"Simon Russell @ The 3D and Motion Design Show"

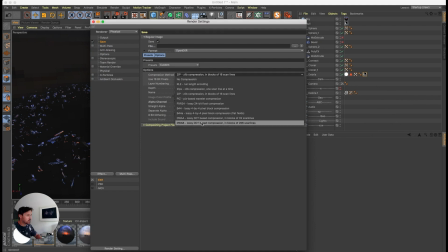The EXR list is the lowest quality, smallest file size at the bottom, highest quality at the top. I use DWAA. It's a good idea to use 16-bit float and 32-bit here. That just sort of limits your numbers a bit. I won't go into that now.
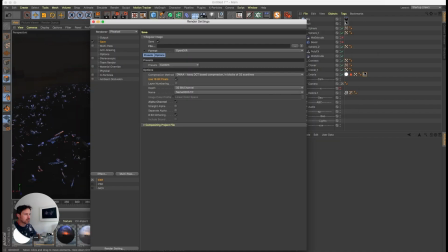But let me just render this frame and then I'll open it up in After Effects. I've just bought literally that frame.
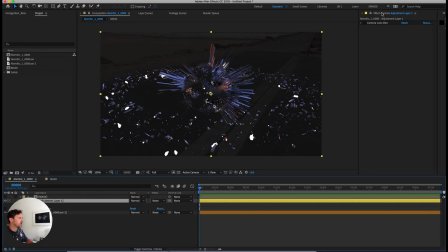I've rendered, I brought it into After Effects. I've just put a camera lens blur. It's a standard After Effects effect.
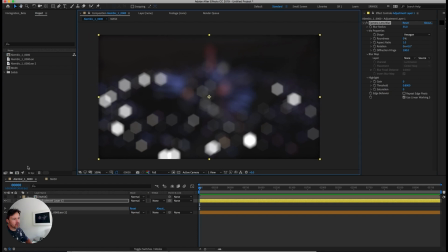I'm just going to turn it on, put it on really high. And you see on the image, I'm on 32-bit mode here, in linear sRGB interpolation. And what we're getting is kind of the white, the bits that are 200% luminance, it's still keeping that strength and it's really kind of burning them out.
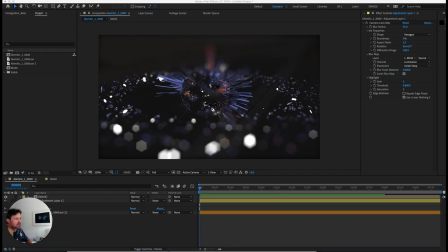If I use a mask layer, I've just got this mask layer here, really simply done with gradients. So I've got to move myself.
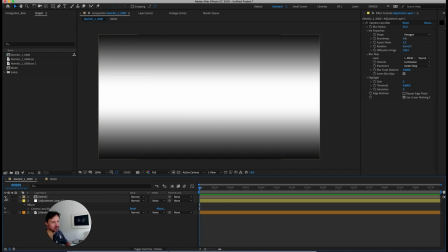Here we go. That just tells what to blur, so it's not blurring in the middle.
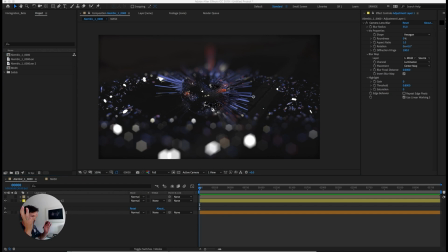This obviously looks quite gacky just because I've done it so fast, but it gives you an idea. Let's do a screen grab of that on him, and then let's just stick it on 8-bit to give you an idea of, you see, and then that's in 8-bit, so you really lose that top end. It keeps going in 32-bit float, so it's really useful.
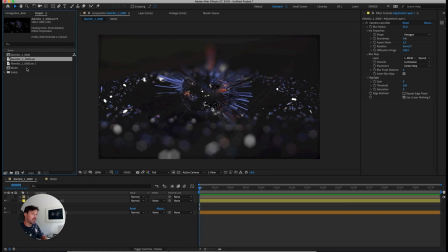And then if you render it as 16-bit floats out of After Effects, out of Cinema, the file sizes are fine, and it's just worth doing, and you'll get much nicer motion blurs when you start doing stuff like this.
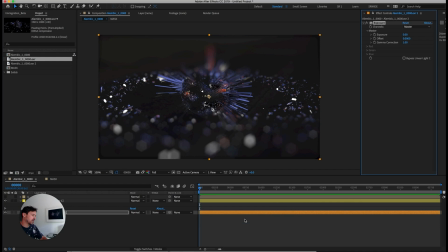And an effect I use a lot as well in After Effects as well in this 32-bit is just exposure, and you can really start cranking your values and just kind of making really much more interesting kind of sparkly effects.
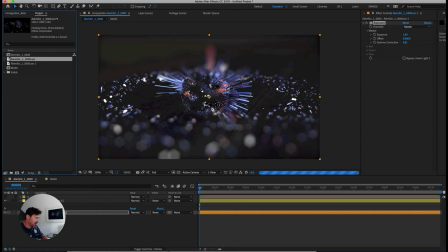And I definitely recommend just investigating that. Just try it out. It is really worth it, but you see, that's far too much.
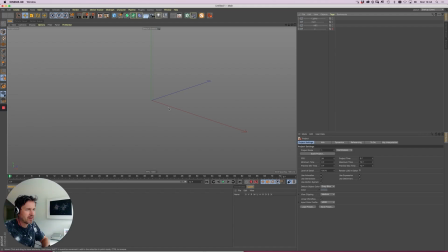It's not looking great, but you get the idea. Anyway, that's the final thing I wanted to mention. Cool, I'm going to go now.
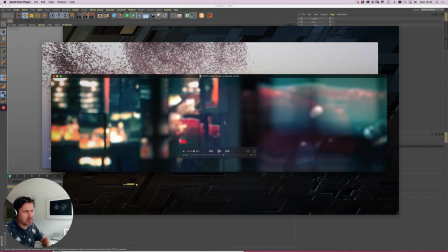Thanks so much. Bye-bye. Examples of a similar kind of things.
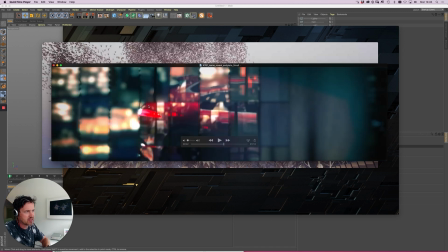In this project I did at Intro, we had this Jaguar and it was driving past some window reflections.
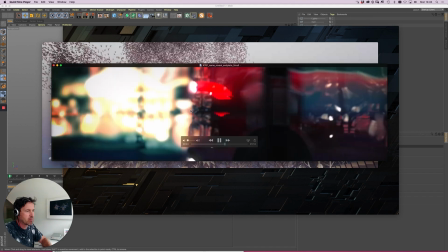So this is the shot there. It's quite short. And all that is just some images of a city.
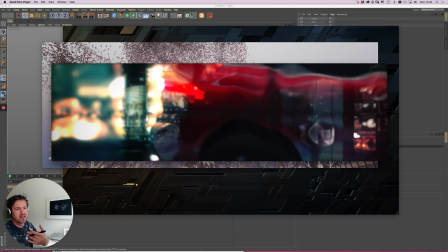An image of a car on an alpha, so just a PSD, and then it's all just reflected in a bunch of kind of planes, just kind of a cloned grid, and then with displacement mats put on them to give a kind of warped glass effect.
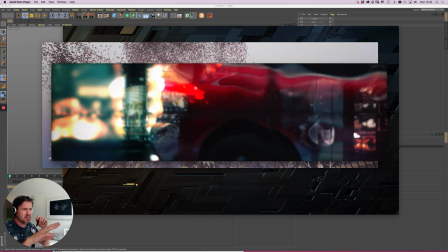And because I was using this kind of 32-bit workflow, you can see some really nice kind of burnt out sections of the shot, and also you've got
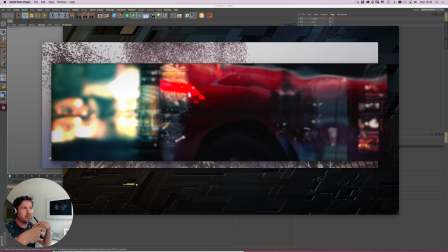if you use physical camera and use depth of field in the shot as opposed to in post, you get the nice bokeh effects, for nice blurriness of the lights, and it can just add some really nice stuff. And the renders on that were pretty quick. It looks like it's some kind of full-on CG thing, but it's not.
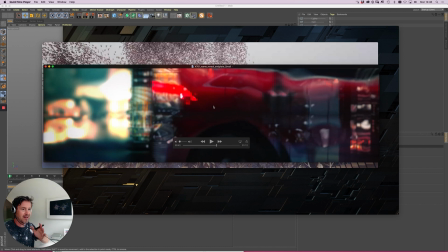It's just some images, and that's obviously where you want to be at, where you're doing it quite simply, but it looks nice.
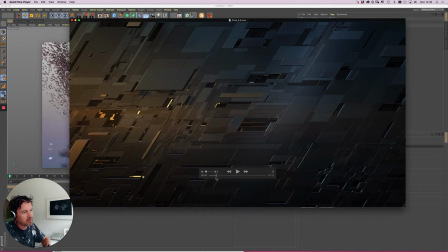It looks expensive. This is a corporate video I did. You've just got this kind of grid-like pattern. It's called an ND tree, but it's just kind of a subdivided up grid, and I've just tilted it a bit, and these shapes kind of fly off of it.
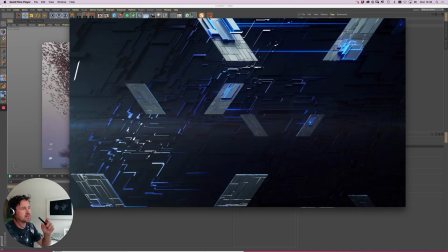It falls away, and then we've kind of got these kind of shards which are meant to be exchanging information,
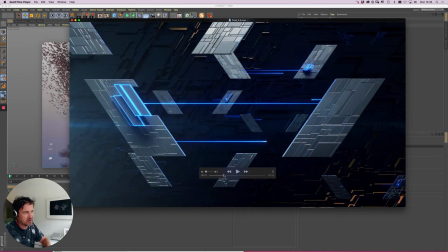and this big grid thing was done in Houdini, and so are these shapes, and then I just brought it into Cinema and rendered it in Corona render, which is probably not the most popular render at the moment.
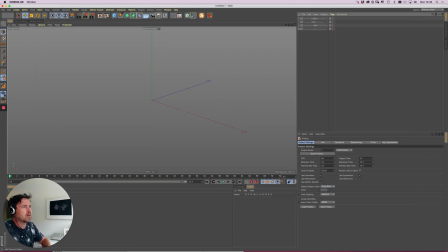So we can have a quick look at that one. There we go.
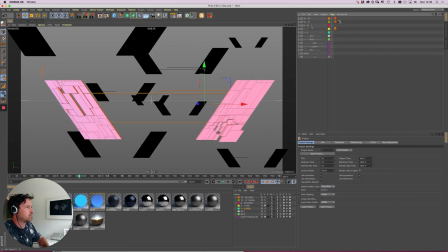Here we go. So again, I've just got a bunch of nulls with each little section in.
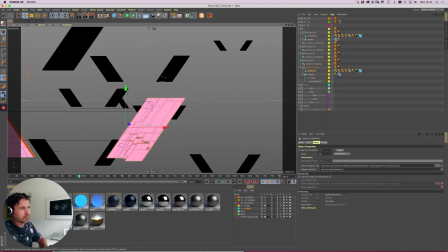So these little, I'll just step out of my camera.